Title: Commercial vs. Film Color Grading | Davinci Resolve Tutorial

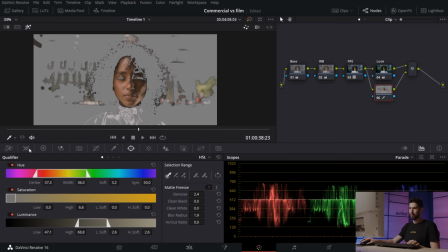(12:24)
And then I'm also going to create a window just to keep it just on her face.
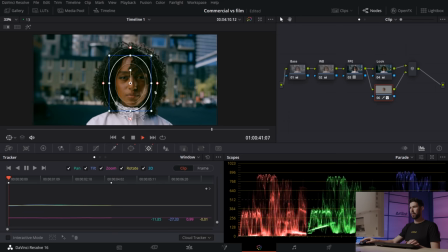(12:29)
And we can also track that if we want. And now I'm gonna go back into my log wheels,
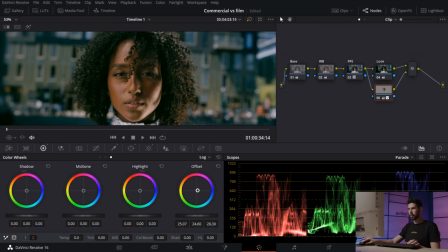(12:37)
and I'm gonna try to counteract this green color by pushing more towards magenta.
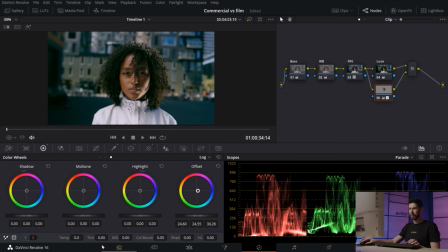(12:47)
So maybe somewhere around here, and then I kind of want to desaturate it a little bit. And then I'm going to go back into my look node, and using the log wheels, I just want to clean up
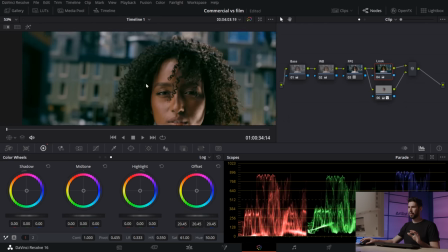(13:02)
these black areas, because I feel like we've kind of affected them too much and it doesn't look very clean.
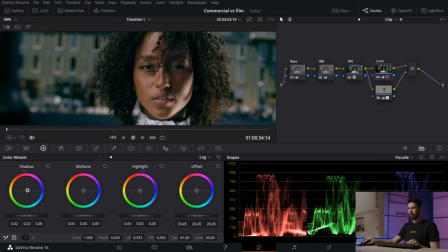(13:08)
So under my log wheels, I'm going to push the shadows until I feel like things are starting to clean up. And I'm mainly looking at the darkest areas, so all of this
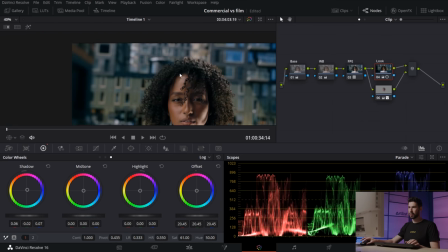(13:21)
darkness in our hair and like those parts of the background. So I'm just trying to balance it out.
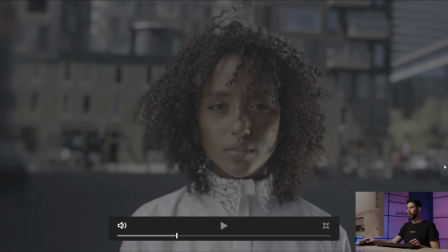(13:28)
So let's see where we are so far. Before and after, looking pretty nice, but let's keep going.
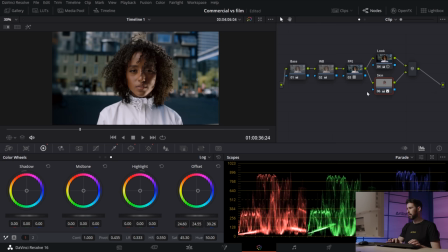(13:37)
I'm gonna create a new parallel node, again by clicking Ctrl-P.
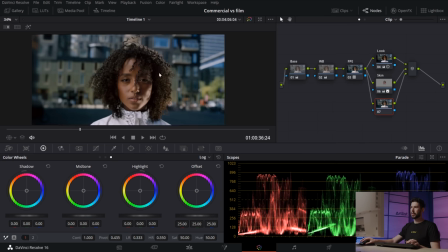(13:41)
And now I really wanna control the colors in the background individually. So I'm gonna go into my curves, and I'm gonna go into U versus U. And first off,
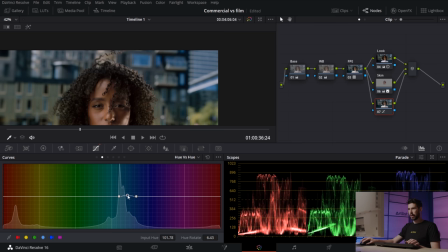(13:52)
let's select these blues, and I wanna get them just a little bit more teal,
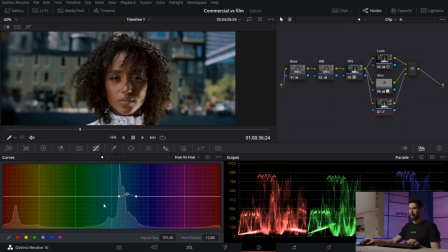(13:59)
somewhere around there. And then the greens.
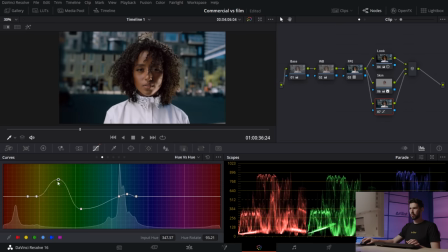And then I also wanna control the luminance for these U's.
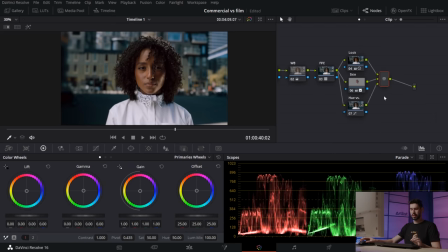(14:14)
So now I want to push this even more, so I'm going to create a new node, and I'm going to take the gain, the highlights, and I'm going to take it a little bit towards yellowish green, something like that.
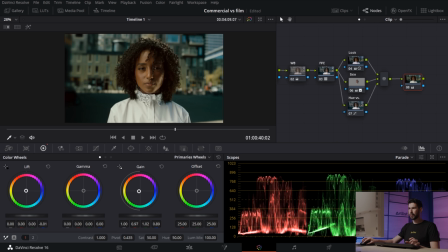(14:30)
And then I'm going to take my lift and push it kind of in the same direction, and then I'm going to counteract that with the gamma. So we're pushing it quite a lot, and let's see, this is before. Nice, but like pretty clean.
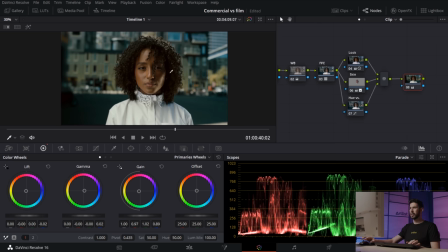(14:49)
And then this is really like giving us a really strong look, maybe too strong,
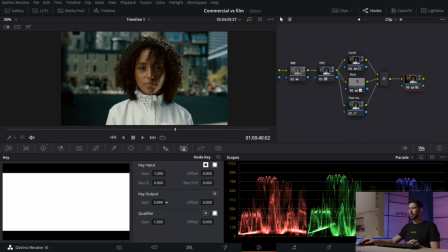(14:55)
So I'm gonna go into my node key and I'm just gonna dial it back until it's kind of a blend between the two.
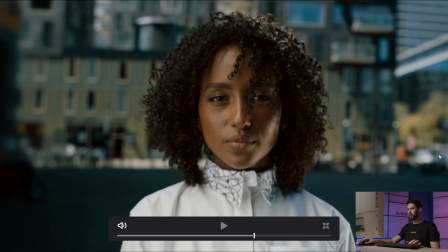(15:08)
So yeah, maybe something like that. And then if I go full screen, this was before and this is after. So this is really giving us like a strong look. It really gives it a lot of character.
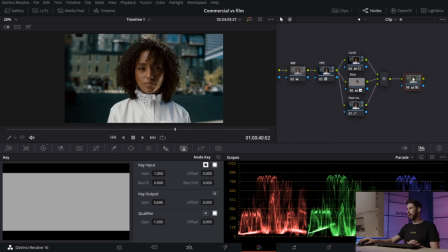(15:24)
And personally, I like this. So I'm gonna keep it that way. And let's call it look two maybe.
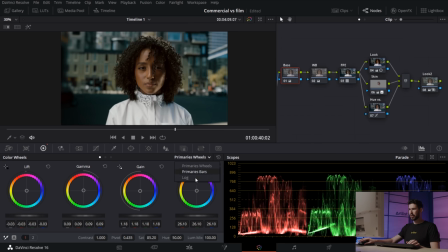(15:32)
And I'm gonna go back into my base node. And I just wanna lift up the shadows just a bit, because they're just a little bit too crushed for my liking. And then using the low range, I'm just gonna make sure that I'm only grabbing what is actually clipping.
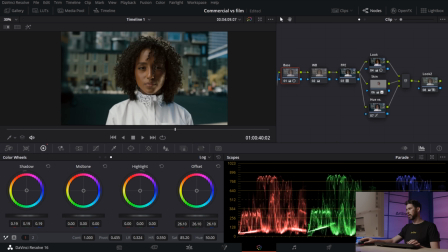(15:51)
So take a look at the scopes over here. We can see as I pull this, the blacks are going up and they're not that crushed anymore. And then I'm gonna finish this look off with a grain. So I'm gonna call it grain.
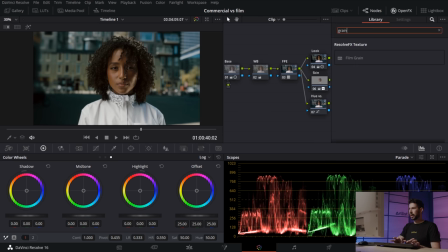(16:07)
I'm gonna go into open effects. I'm gonna search for grain and let's apply some grain over here. I'm gonna go for 16 millimeter 500T.
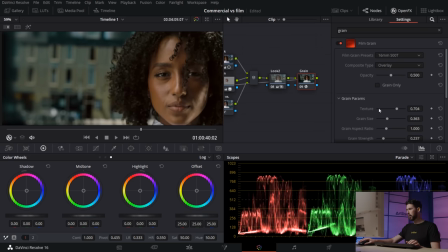(16:20)
That's gonna be my starting point. And I'm really gonna go crazy here with the grain size, especially because you guys are watching it on YouTube and I'm not really sure if you could see the difference.